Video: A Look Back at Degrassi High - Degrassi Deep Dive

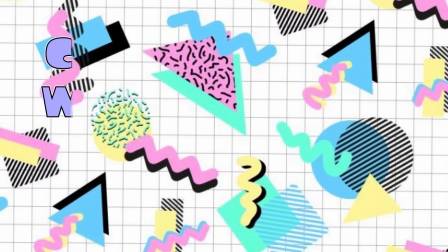(0:00)
Previously on Degrassi Junior High. Creepy old men who are creepy at our main characters.
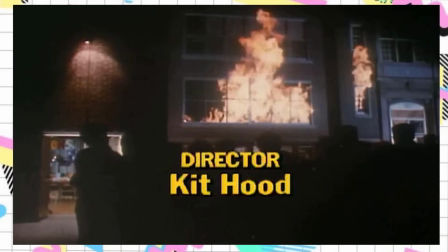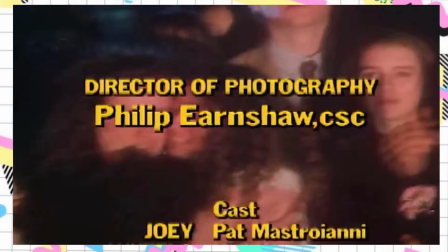(0:11) Where are we going to school? Oh my god, I'm gonna miss the school.
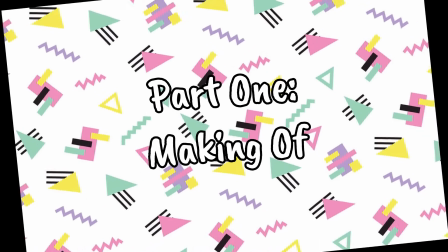(0:17)
Part one, making of. I honestly don't think I'm gonna be splitting this into parts, but here we go, part one.
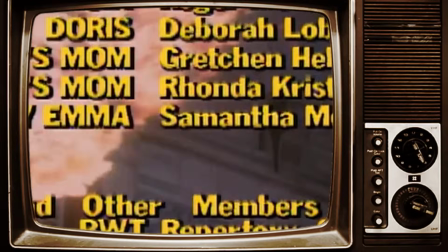(0:24)
As I said at the end of the last video,
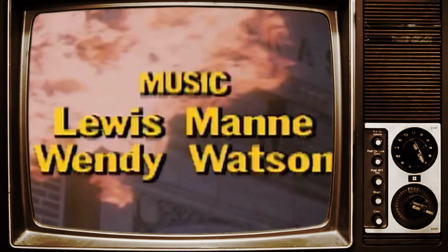(0:26)
Degrassi Junior High was ended with the intention of continuing the story of the characters in a show called Degrassi High, and they did just that.
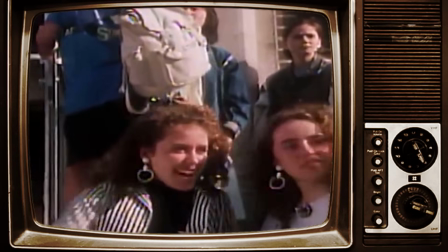(0:33)
Honestly, it's hardly worth calling it a different show, as almost nothing but the setting has changed. Since they burned down Degrassi Junior High, they did have to move to a different campus to film.
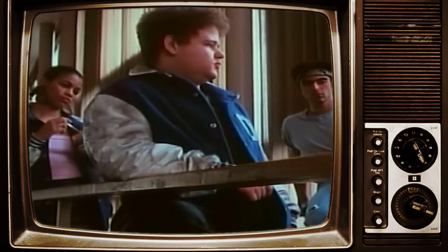(0:41)
The new campus is pretty cool, but it's like the only real significant change.
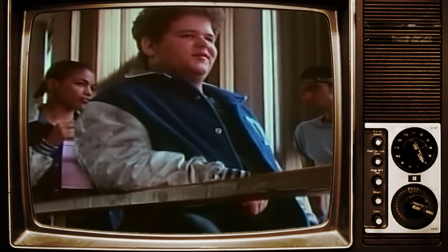(0:45)
A new viewer could watch all of Degrassi Junior High and High under the sometimes used label of like Degrassi Classic or Degrassi Old School,
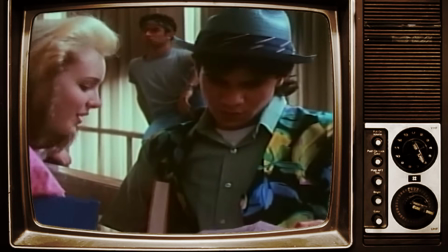(0:52)
and be almost totally unaware that anything has changed. The only other clue would be the new theme song and logo.
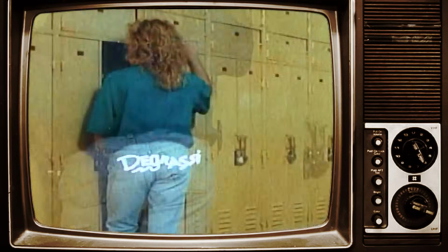(0:58)
Because of this, I'm just not gonna delve that deeply into production like I did last time.
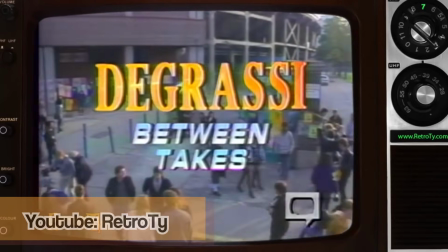(1:01)
If you want more info on that, there's a bit in my last video, and not much changed between the two series as far as I can tell.
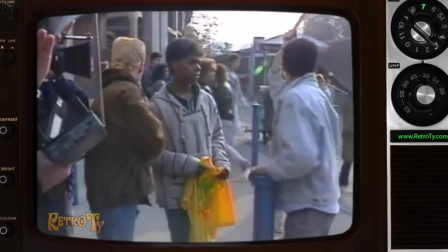(1:07)
The teenage cast members were still dressing themselves for the most part, and according to an interview some members of the cast did at the time,
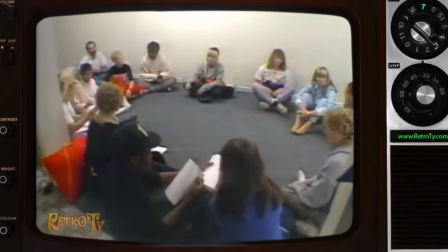(1:13)
they still participated in ideas discussions and gave their inputs on the scripts. This interview that I'm referencing also reveals that Stefan. This interview also reveals that Stefan, who played Archie, got to choose between the nicknames Snake or Slim for his character way back in the beginning in Degrassi Junior High. And while learning this, I was briefly warped into an alternate reality where Snake is called Slim, and I just, like, I had to sit down for a moment.
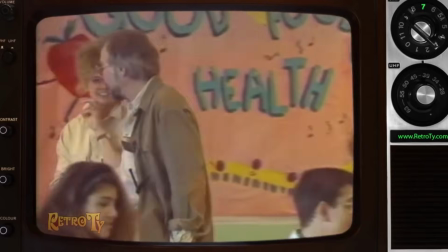(1:37)
For the most part, the production team continued to remain the same, though a couple of writers would start taking more of the reins as the series went on.
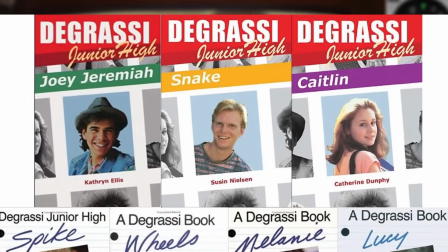(1:43)
Some of the writers, such as Susan Nielsen, the author of the Snake book that y'all kept raving about in my comments last time, would go on to write for another series, Degrassi the Next Generation,
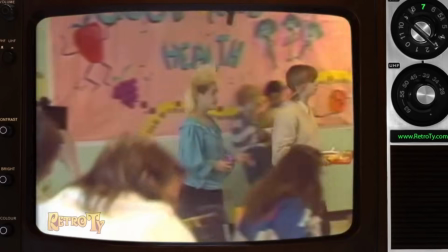(1:52)
which I just noticed because I've already started my Next Generation rewatch, so. Another thing that changed in the production was the theme song, as I mentioned before.
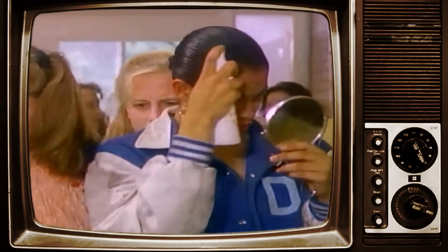(1:59)
This fact is always jarring to me on rewatch because even though the theme song is very similar,
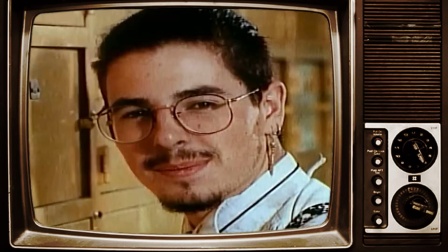(2:04)
like the melody is identical, it's off enough to put it into this weird uncanny valley.
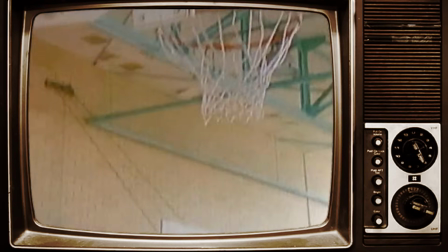(2:09)
It's just different enough to feel like the version of the song that you'd find in like a dream.
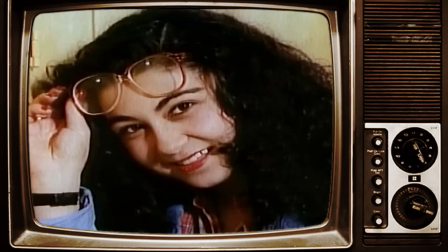(2:14)
The key has changed and some of the lyrics are weirdly disjointed and oddly structured. There's this line, "Everybody can succeed.
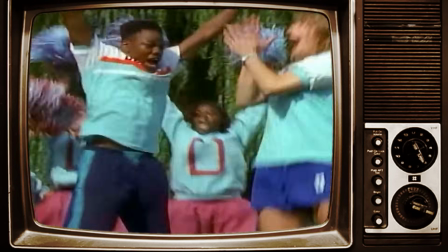(2:21)
In yourself, you must believe. Give it a try." No one speaks this way. It makes no sense. Everybody can succeed. In yourself, you must believe?
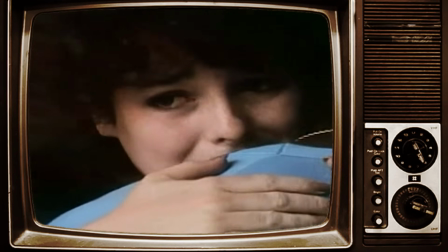(2:33)
Anyway. They kept the ending theme about the same though, so we still have that madness to look forward to when the credits roll.
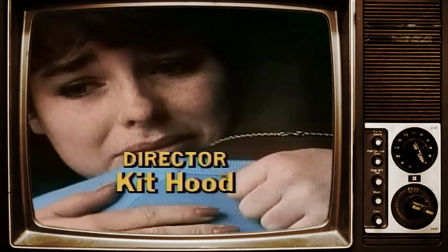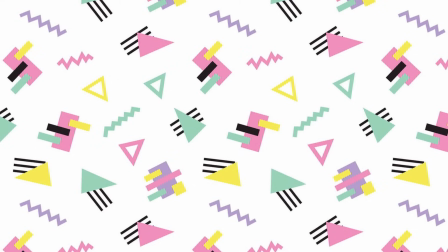(2:47)
And that's really all there is to say about that, so let's move on. Season 1.
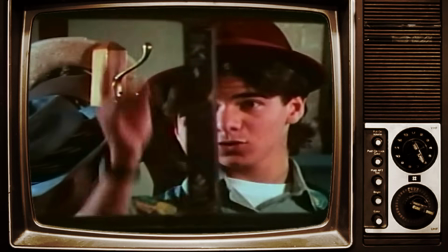(2:51)
Okay, so this time I'm gonna try and break this down more or less chronologically. Last time I bounced all over the place, and that was mostly out of necessity.
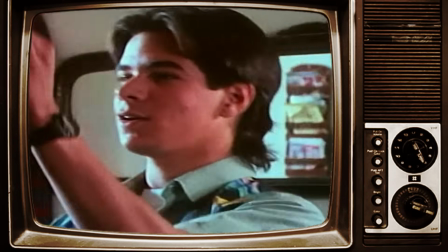(2:58)
The storylines in Degrassi Junior High were kind of all over the place themselves, and happened out of any kind of
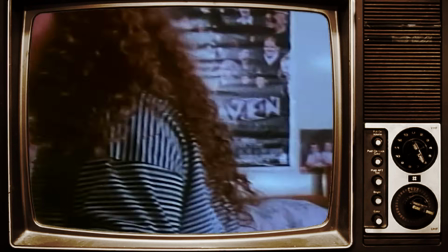(3:03)
recognizable forward-moving narrative, which I mentioned a few times in my last video as the show leaving things hanging.
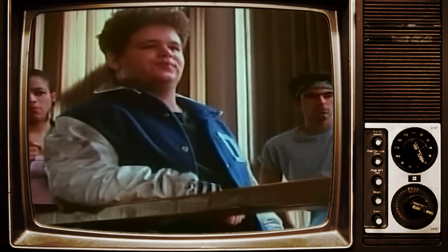(3:09)
That continues to be the case in this series as well, though I do think there's more of a narrative through line for seasons.
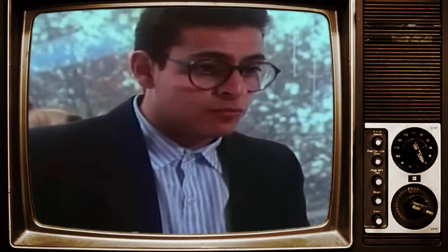(3:15)
This method of storytelling actually did start popping up in season 3 of Junior High, but this is the series where they really decided to commit to it.
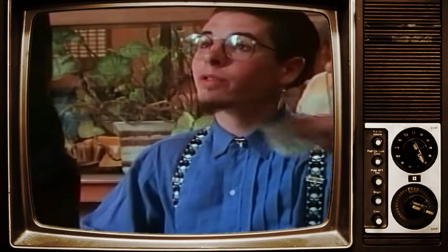(3:22)
This method of storytelling would become one of the things that Degrassi is known for further down the line. And now someone's mowing. So, great. Because of this, I'm gonna break this up into seasons.
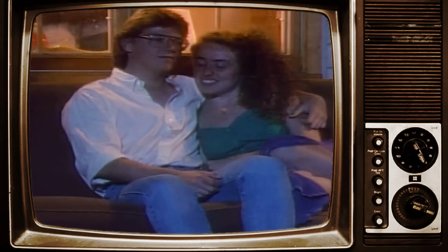(3:31)
I'm still not going to be able to cover all storylines, issues, and just like one-off fun episodes,
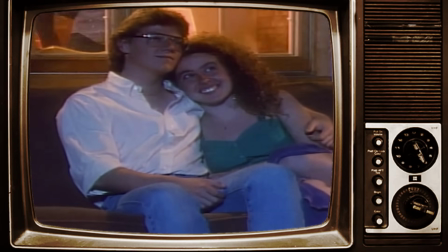(3:35)
but I'll throw in a lightning round like I did at the end last time just to talk about things that don't fit anywhere else.
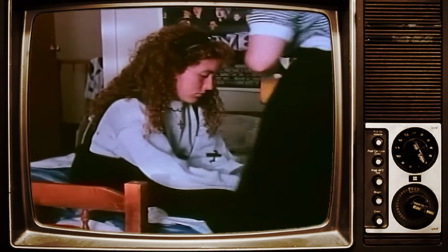(3:40)
So season one starts out with a bang by making its issue of the week teen pregnancy. Again.
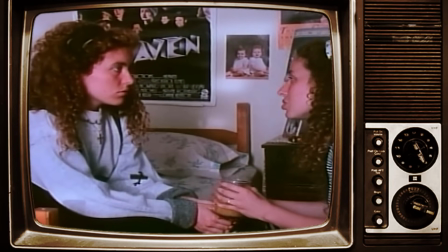(3:45)
This time, it's one of the twins, Erica.
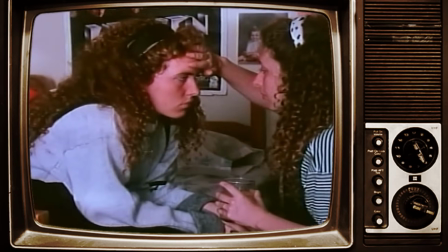(3:47)
I only mentioned she's one of the twins because, as usual with their storylines, the writers take the opportunity of there being two of them to contrast opposing viewpoints.
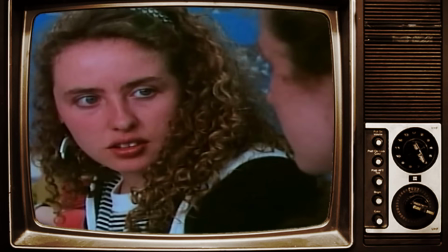(3:55)
This is not uncommon. In Degrassi Junior High, they often use Erica and Heather to highlight two sides of an issue,
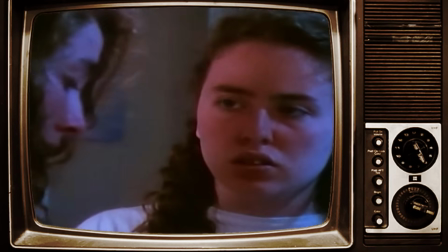(4:01)
with Erica being the more wild, outgoing one, and Heather being the more conservative and realistic.